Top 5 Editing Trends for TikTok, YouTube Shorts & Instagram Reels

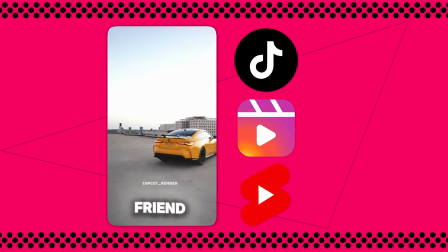5 editing tricks are trending on TikTok, Reels, and Shorts right now. I'll show you how to make them in Movavi. So let's go. Hey, Arthur here. Welcome to Movavi Vlog, and today we'll create 5 trending edits step by step in Movavi Video Editor. Fast, simple, beginner friendly, no pro gear. Here's the plan. I'll show you the trend, where you've seen it, and how to build it in Movavi.
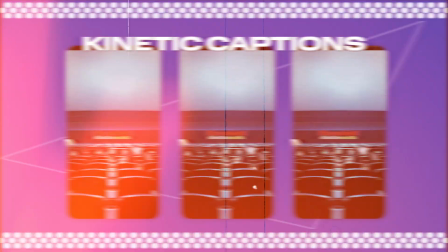At the end, quick recap and a bonus tip. Trend 1. Kinetic captions and emoji emphasis. Kinetic captions are those punchy words that pop in sync with your speech, often boosted with big emojis.
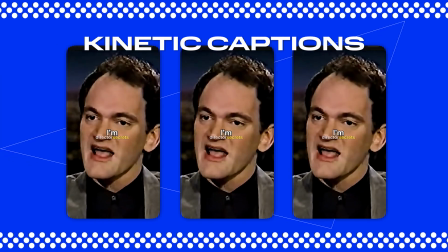Perfect for sound-off viewers and comedy beats. So here's how to build it in Movavi.
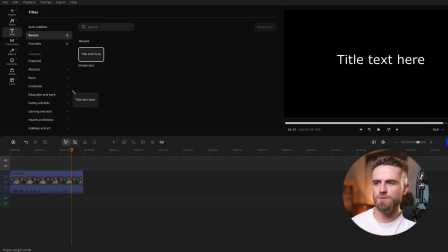Accurate workflow. One word equals one title. Go to Titles and drop a simple title above your clip.
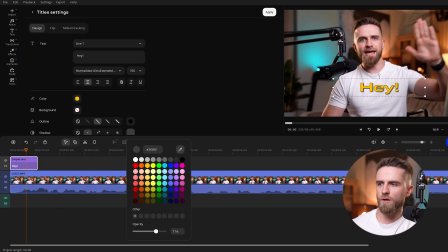Type only the first word, pick a bold font with an outline so it's easy to read.
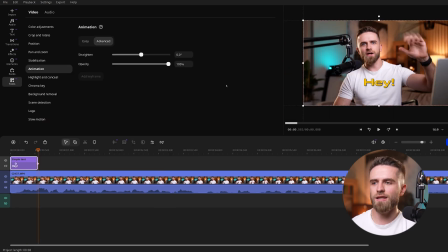Animate once. Open animation or pan and zoom. Add a fast scale in, say 100% to 180% over around 8 frames. Then settle back to 100% on the next keyframe. Tiny overshoot looks dynamic.
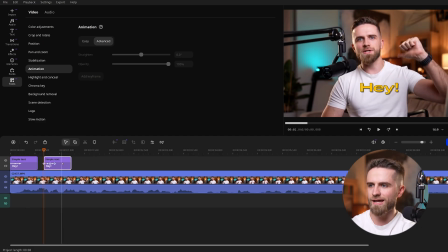Duplicate for the rest. Option Alt, drag the animated title to make copies for each next word.
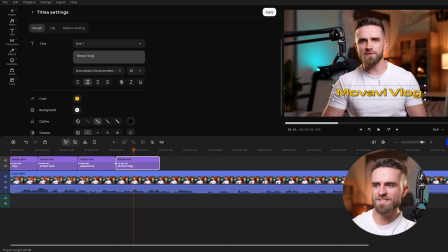Change the text in every copy. Stagger the timing. Offset each word clip by 2 to 4 frames to create a cascade. And trim so each word lands exactly on the spoken beat. Emojis.
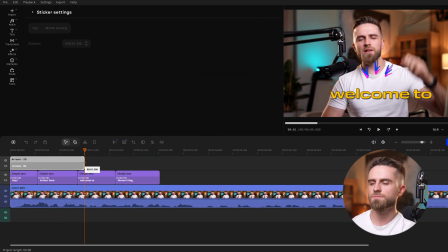In Elements, Stickers, drag a matching emoji, one of those, place it beside the emphasized word and give it a short pop in. Scale 0 to 100% over 5 to 6 frames, started on the same frame as that word's title.
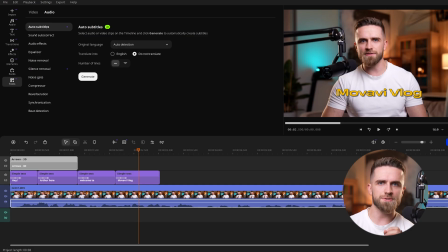Here's a hybrid option, faster. Use auto subtitles for the full line as a static base,
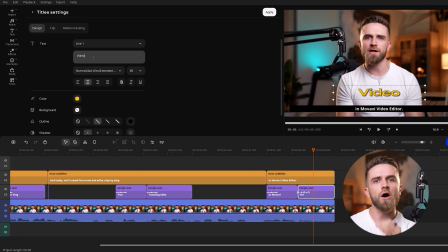then layer animated word titles only on the keywords you want to punch. And note, Movavi doesn't auto animate individual words inside one title.
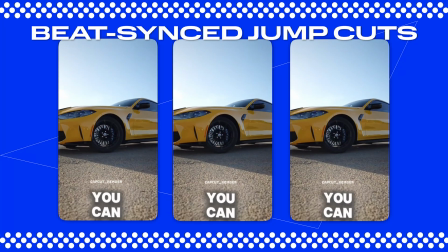You do it by duplicating and changing the text. Trend 2, beat-synced jump cuts, punch-ins, speed ramps. This trend is all about rhythm. Cut in the beat, punch in key lines, and sprinkle speed changes to kill dead air.
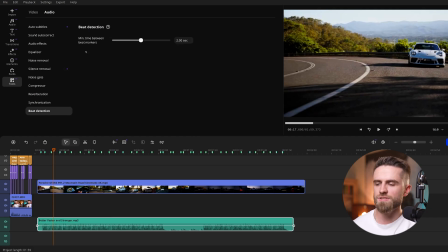So, markers on beats, select your music, more tools, audio, beat detection to auto add beat markers.
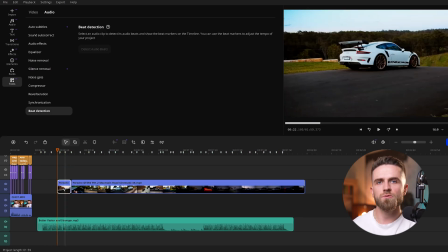Jump cuts, you split on those markers, remove filler, dialogue, cut breaths and pauses.
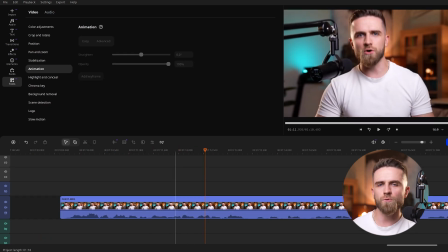Punch ins on a hotline, isolate a 0.5 to 1 second segment, open tools, pan and zoom, zoom in,
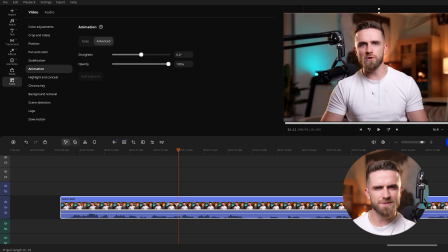start at 100%, and add 120-130%, round something about that, for a quick zoom pop.
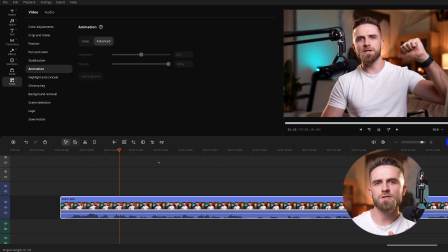Make sure the keyframes are close to each other so you get that fast animation effect.
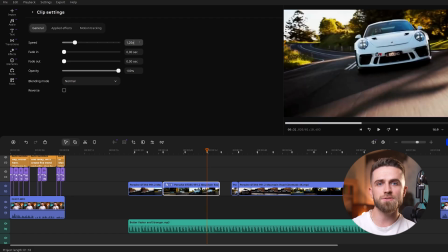Speed play, split where nothing happens. Speed to 200-400% for time skips.
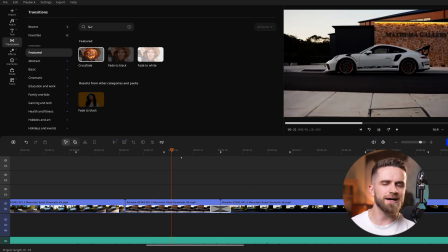Slow a big moment to 50%. Hard cuts are fine in shorts, but if you want it smoother, add a quick crossfade. Pro tip, keep the energy, but don't overdo it. Not every line needs a zoom.
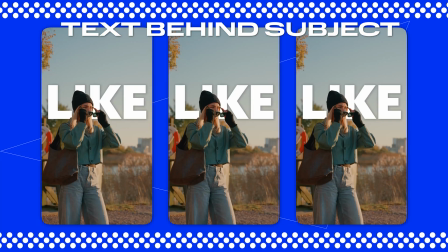Trend 3, text behind subject. Depth sandwich. Big title behind you, background behind the title, that 3D poster look.
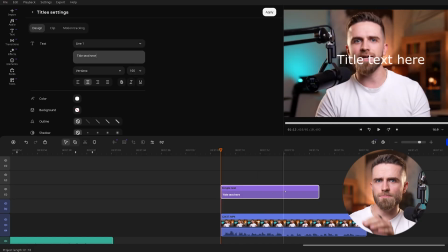Movavi titles usually sit on top, but here's a simple workaround to get the depth effect.
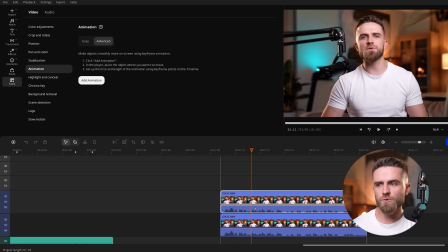2 layers. Put your main clip on track 1, control drag on Windows, option drag on Mac to duplicate it onto track 3.
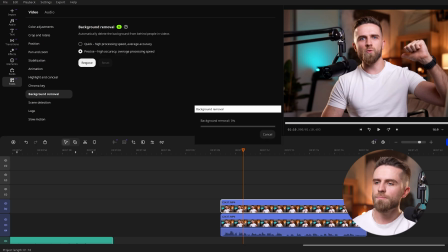Cut the background on top. Select the upper copy, more tools, background removal, precise, remove.
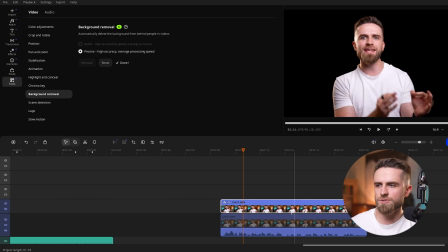Now the top layer is just you on transparency.
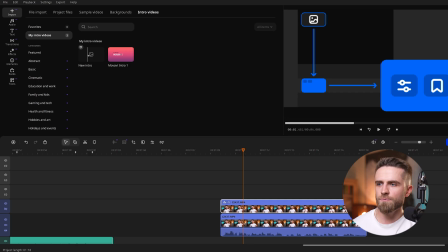Create a text plate via intros, go, import intro videos, my intros, new intro.
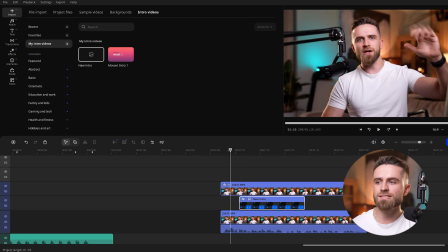In the intro editor, make a text-only intro, delete background elements in the template so it's effectively transparent over video.